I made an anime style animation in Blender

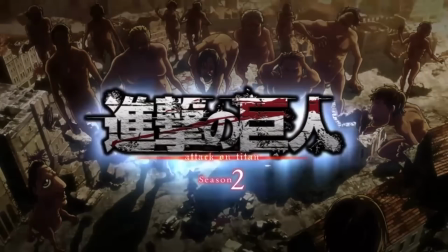8:07 Now to me, what really brings the anime style into the animation is the timing and the frame rate.
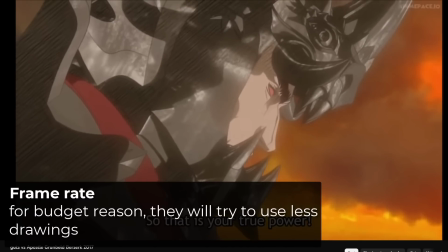8:14 You probably saw animes like Berserk, for example,
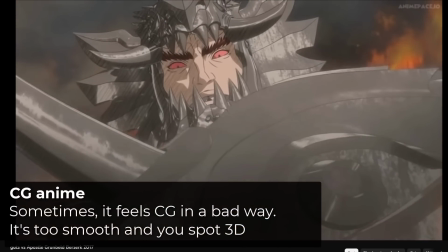8:18 where everything is done with CG and everything is moving and interpolating every frames.
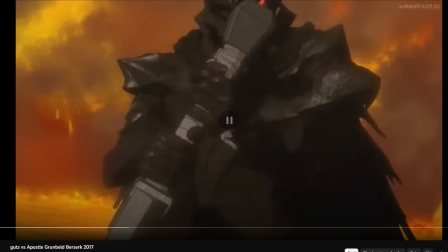8:24 While when animes are hand-drawn, they often use 8 frames per second,
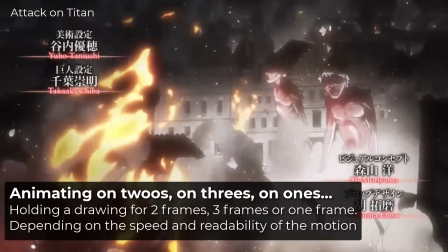8:29 maybe 12 frames per second, holding a drawing for 1, 2 or 3 frames.
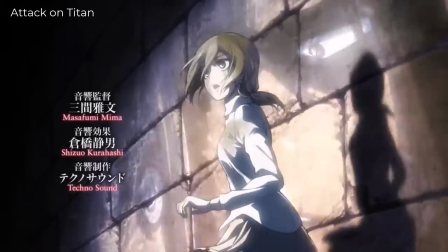8:35 This is what we call animating on 1s, on 2s or on 3s. And this is what makes the animation a little less smoother.
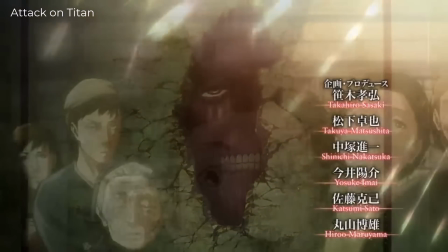8:43 But your brain is making the transition, and to me, it feels really good.
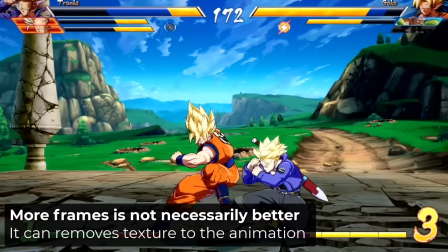8:48 And this is one of the reasons why the Dragon Ball FighterZ animation are so good, because in a 3D game,
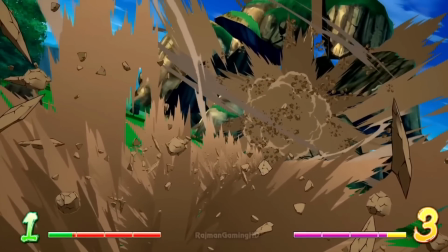8:56 they brought this kind of animation where poses are held,
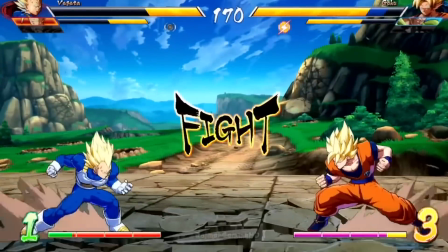9:00 and it's like we are missing some frames in between the different poses.
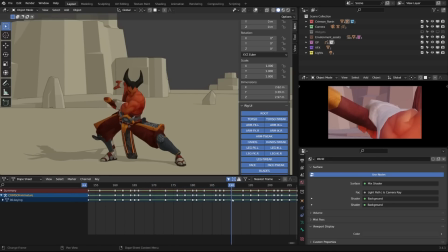9:06 And this is what I try to achieve. I sometimes have poses every frame, but most of the time it's on 2s or on 3s.
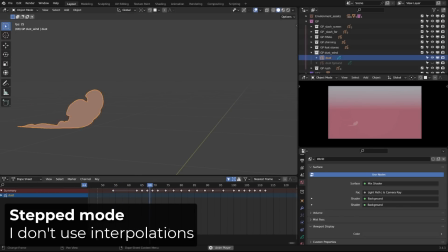9:13 And the same principle applies to all my effects. Sometimes they are drawn on 2s, on 3s, sometimes even more.
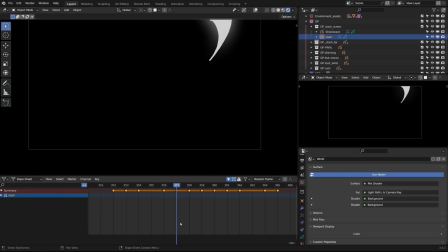9:20 And sometimes on 1s, it depends. But I'll cover all the effect part in another video.
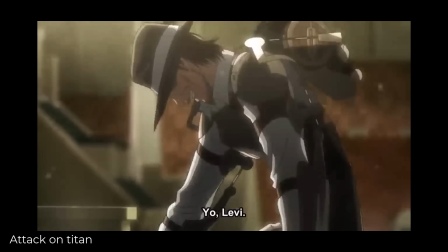9:26 One of the most specific things to anime, at least in my opinion, beyond everything we covered before, is the timing.
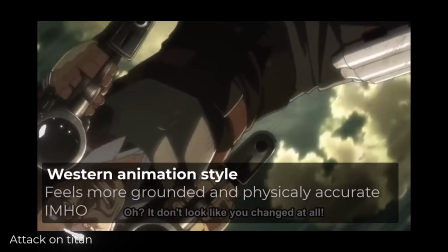9:35 I don't want to pretend that I know what defines the Western style animation, but generally the timing is a little different.
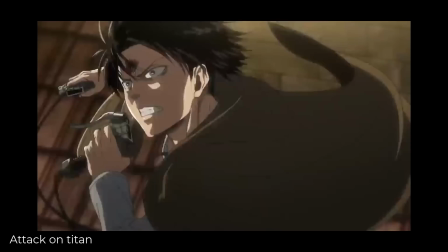9:44 While modern animation tend to mix a bit of Western style and anime style, there is still this difference.
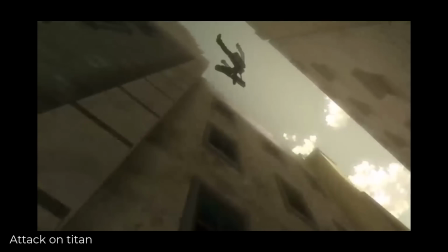9:52 In animation, we generally pause on the anticipation and then on the settle or the overshoot of the animation.
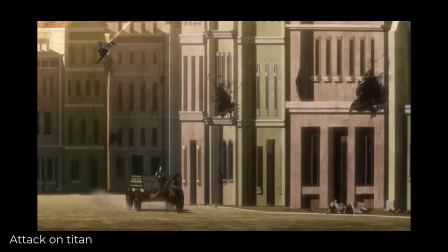10:01 But in anime, they often slow down the animation at an unexpected moment.
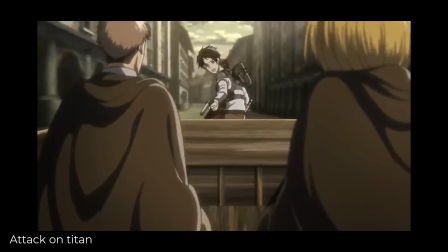10:06 Here we have a super fast jumping kick and they just slow it down.
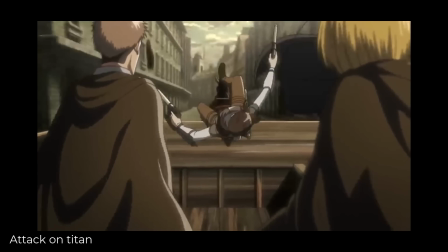10:13 This really improves the readability of the key moment.
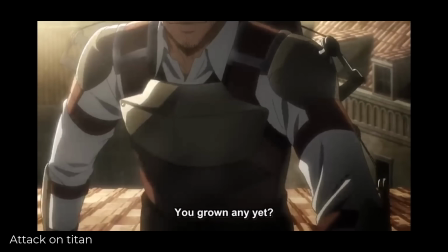10:17 It's not about getting a physically accurate animation, it's about making the most epic moments to stand out.
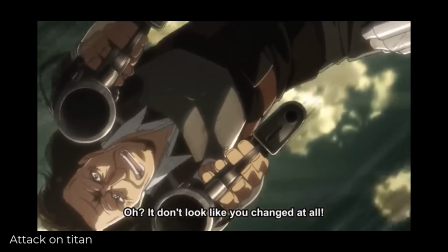10:26 Another method that is often used, and I think I heard this expression before, is somehow air resistance.
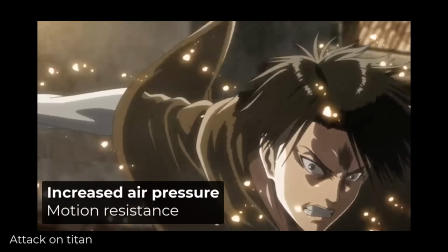10:32 Levi is about to throw a sword here,
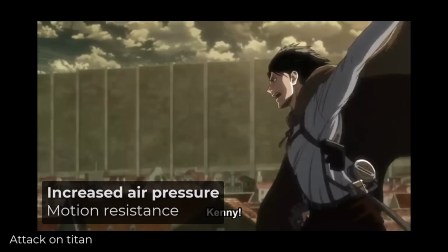10:35 and instead of holding the animation during the anticipation, they hold it during the beginning of the throw.
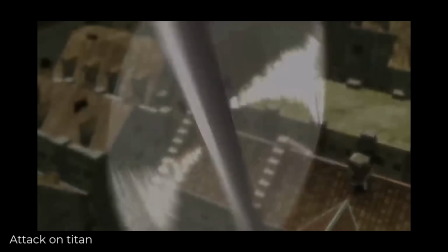10:41 Instead of a full acceleration, Levi's arm is slowing down and then it snaps into the final position.
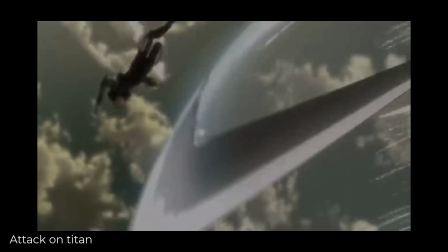10:49 And there's no in between, we just have the effects of the sword. That's it. And we have that again here.
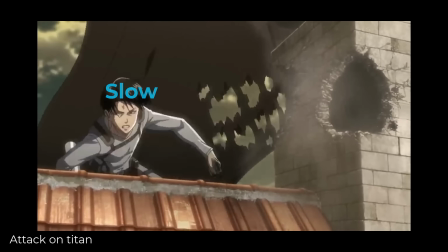10:55 Time seems to freeze or the air seems thicker.
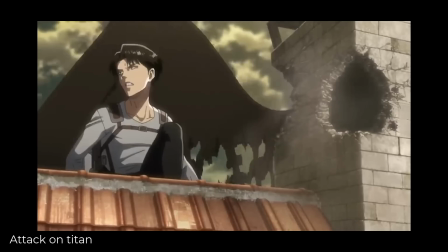10:59 And again here is about to jump, he starts to jump, it slows down, and then it goes super fast.
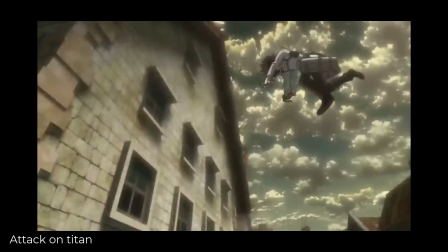11:07 So you often have those held moments and then those frantic animations.
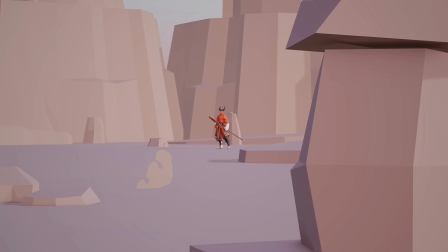11:12 And hopefully you can spot them in my animation too. Here we have a quick hold when the character is going down before grabbing his sword.
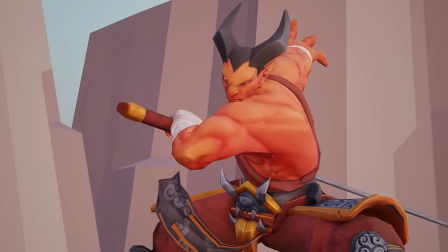11:20 As he starts pushing forward, he's slowing down as if he was moving in water.
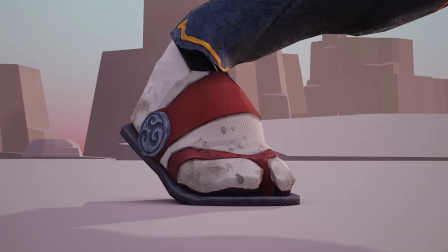11:24 Then we have a slow push on the foot. It snaps into the airborne position and slows down again.
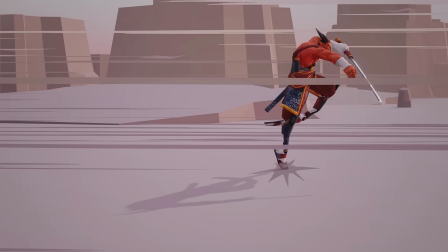11:31 Then I hold this flying pose, it jumps, and I get into this frantic run animation.
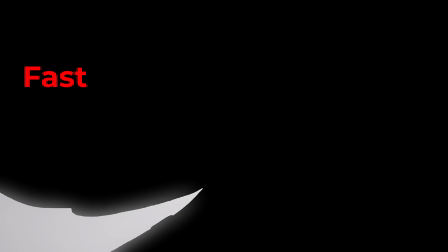11:37 During the sword slash, I go fast, slow, and fast. And then there is a little pause before the big rock shatters.
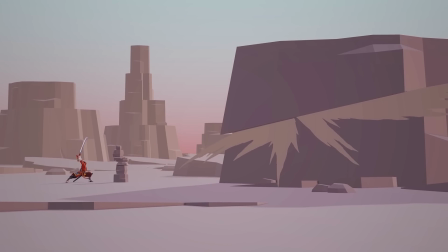11:45 Hopefully it makes sense, so let's jump into a small exercise.
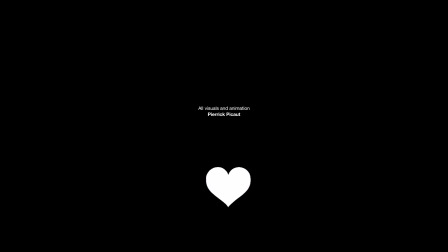11:49 If you're enjoying my content, please consider subscribing, giving a like, and a nice comment.
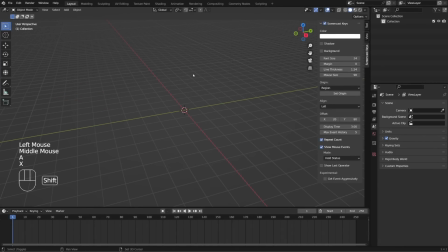11:54 So just open a fresh Blender scene, get rid of everything, and add a UV sphere. Enter edit mode, and move it along the Z-axis by 1 unit.
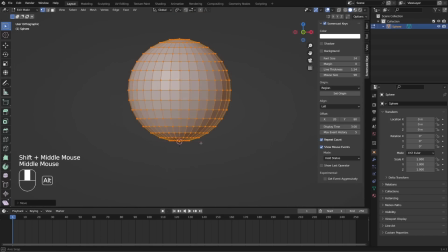12:05 The idea is to set the origin of the sphere on its bottom, or on its base. It will act as the feet of the ball. If you have the live course, you can use the ball rig provided.